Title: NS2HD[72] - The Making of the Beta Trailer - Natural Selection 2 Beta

So now in this video I'm going to give you a bit of a zoom in view to see how I actually edited together the timeline, and then after that I'm going to do an example of one of the text effects and how I created the text effects. So at the end hopefully you'll have an idea of how it all got put together.
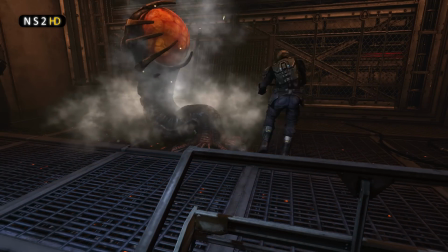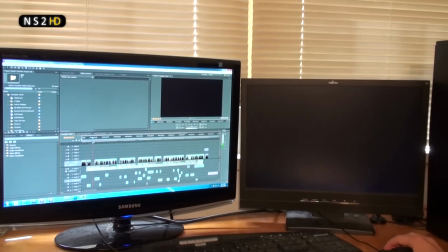And what you see here is the actual timeline that I used. You can see that this doesn't have the text effects or any of the special effects applied.
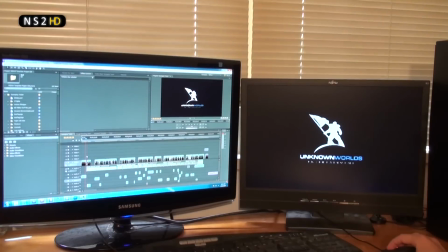This is just the bare bones, maybe 35 shots that went into actually creating the trailer.
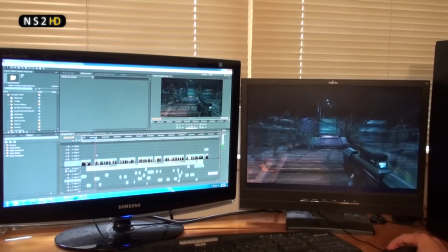So there's the sculpt drop, followed by, there'd be a quote there, followed by, that's the commander view and showing off the commander view there.
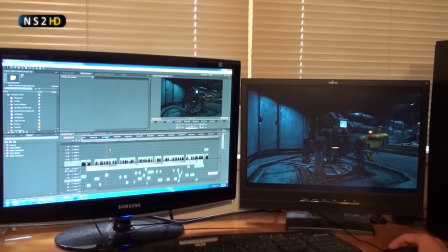Now, what I did to put all this together was I basically took the shots that Corey, Strader, the Unknown Worlds art director, said he wanted, and began to just roughly overlay them on the soundtracks that Simon,
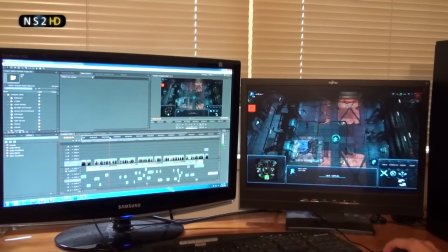the Unknown Worlds sound guru, gave me. And Unknown Worlds had a composer called David John working for them to create an actual soundtrack
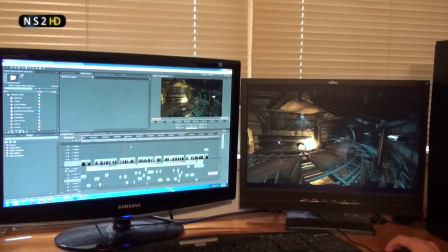out of some of the music he'd already created for the Unknown Worlds soundtrack.
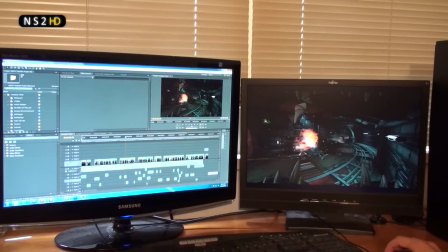So basically, as I got a rough soundtrack,
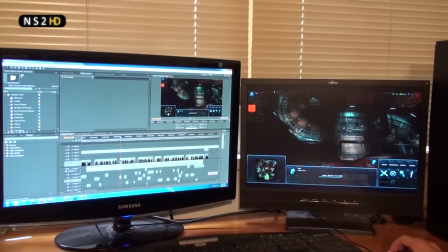I just started to overlay tracks and shift them around on the timeline to basically start to match up with a few of the beats. And all of these shots are linked together really simply
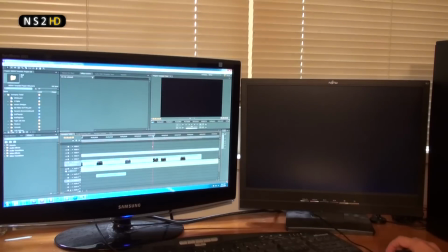with a couple of, usually it's either a dip to black, which is just done by adjusting the opacity of the shot in the After Effects
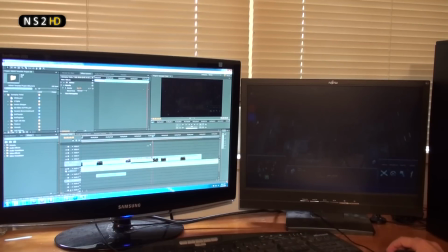the Premiere Pro effects controls, or it's a crossfade.
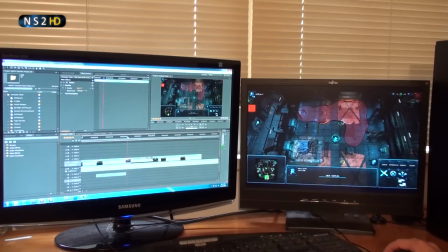And I tried to use crossfades when we were moving between the same scene, and I tried to use dips to black when we're moving,
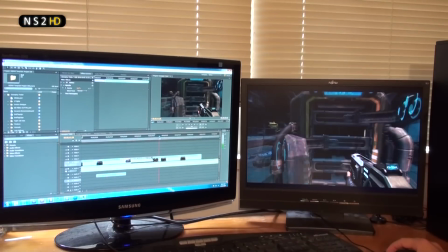say, from commander view to the shotgun into the armory.
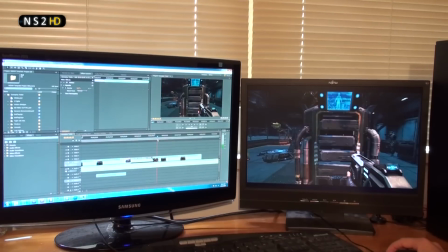I considered that to be like a change of perspective, so that required a dip to black,
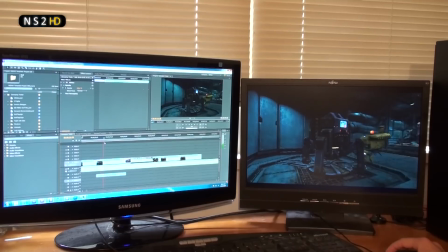whereas the command view to extractor shot,
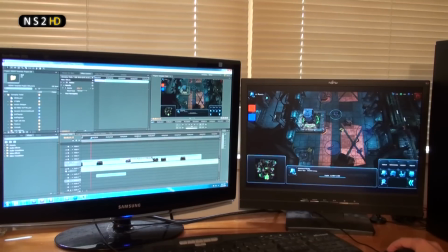I thought that was, I mean, it was implying we were moving from the extractor up here to the extractor on the ground,
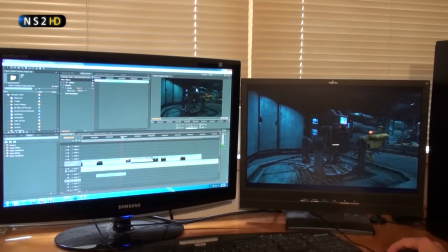so it was still the commander's sort of overview of what was going on. So they're basically the two transitions I used.
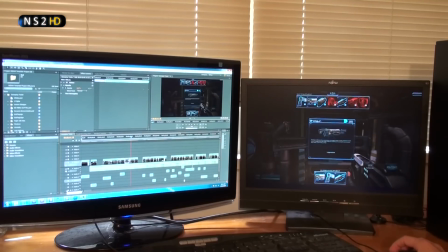I didn't use any other transitions. When you're making something like this, pretty transitions are a no-no.
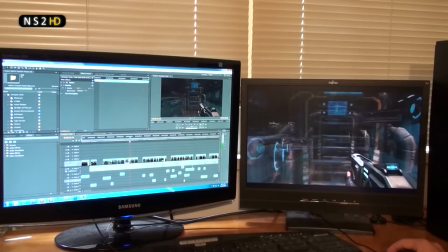You want to keep it clean and professional, so that's why I've only used dips to black and crossfades to link together the shots.
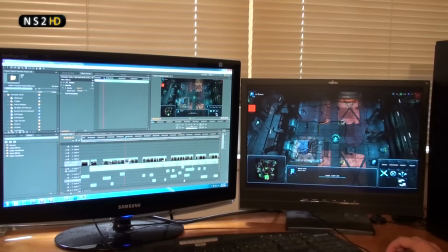Now, of all the shots you see here, there are about 100 shots,
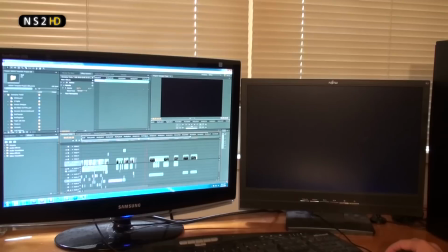you can see when I expand the timeline, that did not get used, and I've deleted heaps of them off the timeline. So there is just so much footage that did not get used, including this,
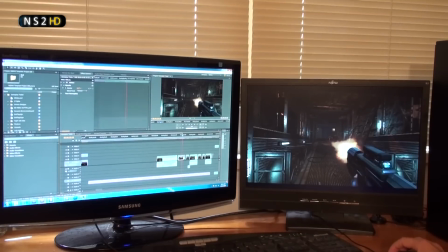which would have to be my favorite shot if I can just expand it out here and play it to you full screen.
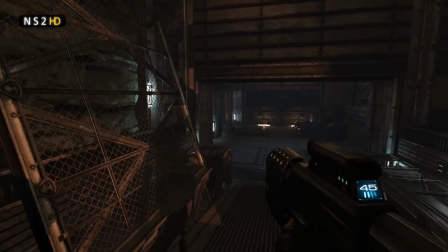This shot was my favorite shot. Unfortunately, the FPS was a bit crap and my aim was a bit bad, and it didn't really fit the trailer, so we had to dump that.
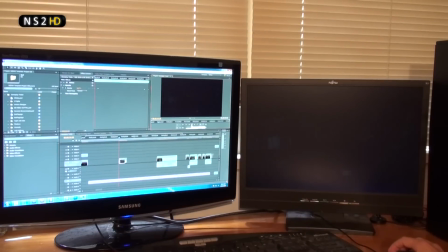But I liked it because I thought it was a pretty cool shot of having the Marine run down and beat the skulk off him, flying past and then shooting. So that's just an idea of some of the shots that we got that we didn't get to use, and there were like 50 shots like that that were really, really cool,
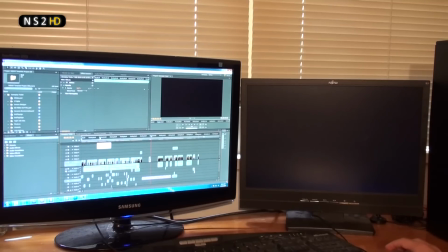but we didn't get to use them because they just didn't fit into the time limit or what Corey wanted for the trailer. Because let me elaborate on our actual roles. You can see I've got all this footage here and all this stuff. I mean, that's just one folder of footage on the left-hand side of your screen here, scrolling.
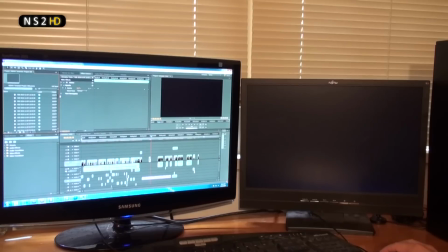There's about 30 shots in there, probably none of them even used. And basically what was going on was Corey would say, NS2HD, we want a shot where you are in the commander view and you're looking down on the commander view and you're showing the viewers what the commander view looks like.
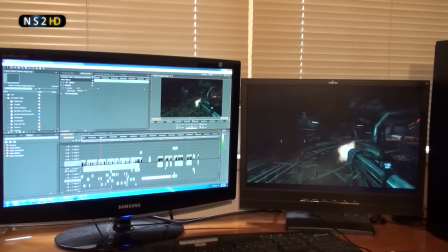And so I'd say, okay, and I'd go and have a go. And I'd do it maybe 15 times.
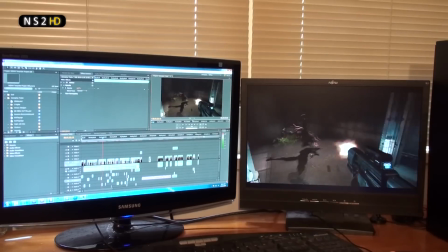And Corey would pick one that he liked, but then he'd say, I like that one, but I want you to change it a little bit and put more of this in.
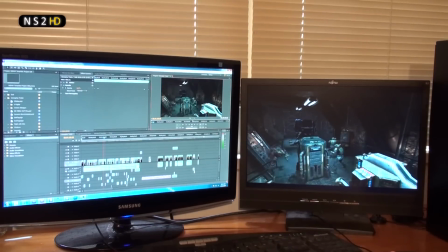So I'd do it again another 15 times, and we'd do it again.
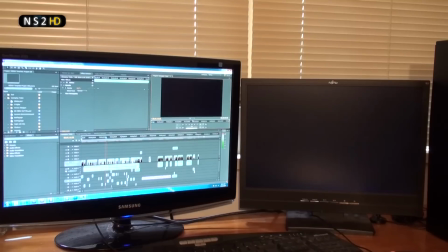And the NS2 Unknown Worlds playtesters, who I'll list all their names at the end of this documentary, they were basically the guys that acted.
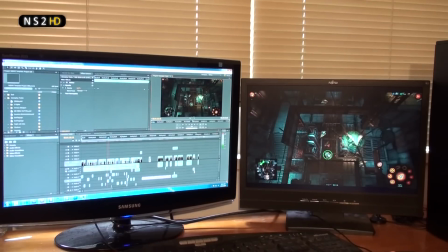So there were no bots used ever. It was all the Unknown Worlds playtesters.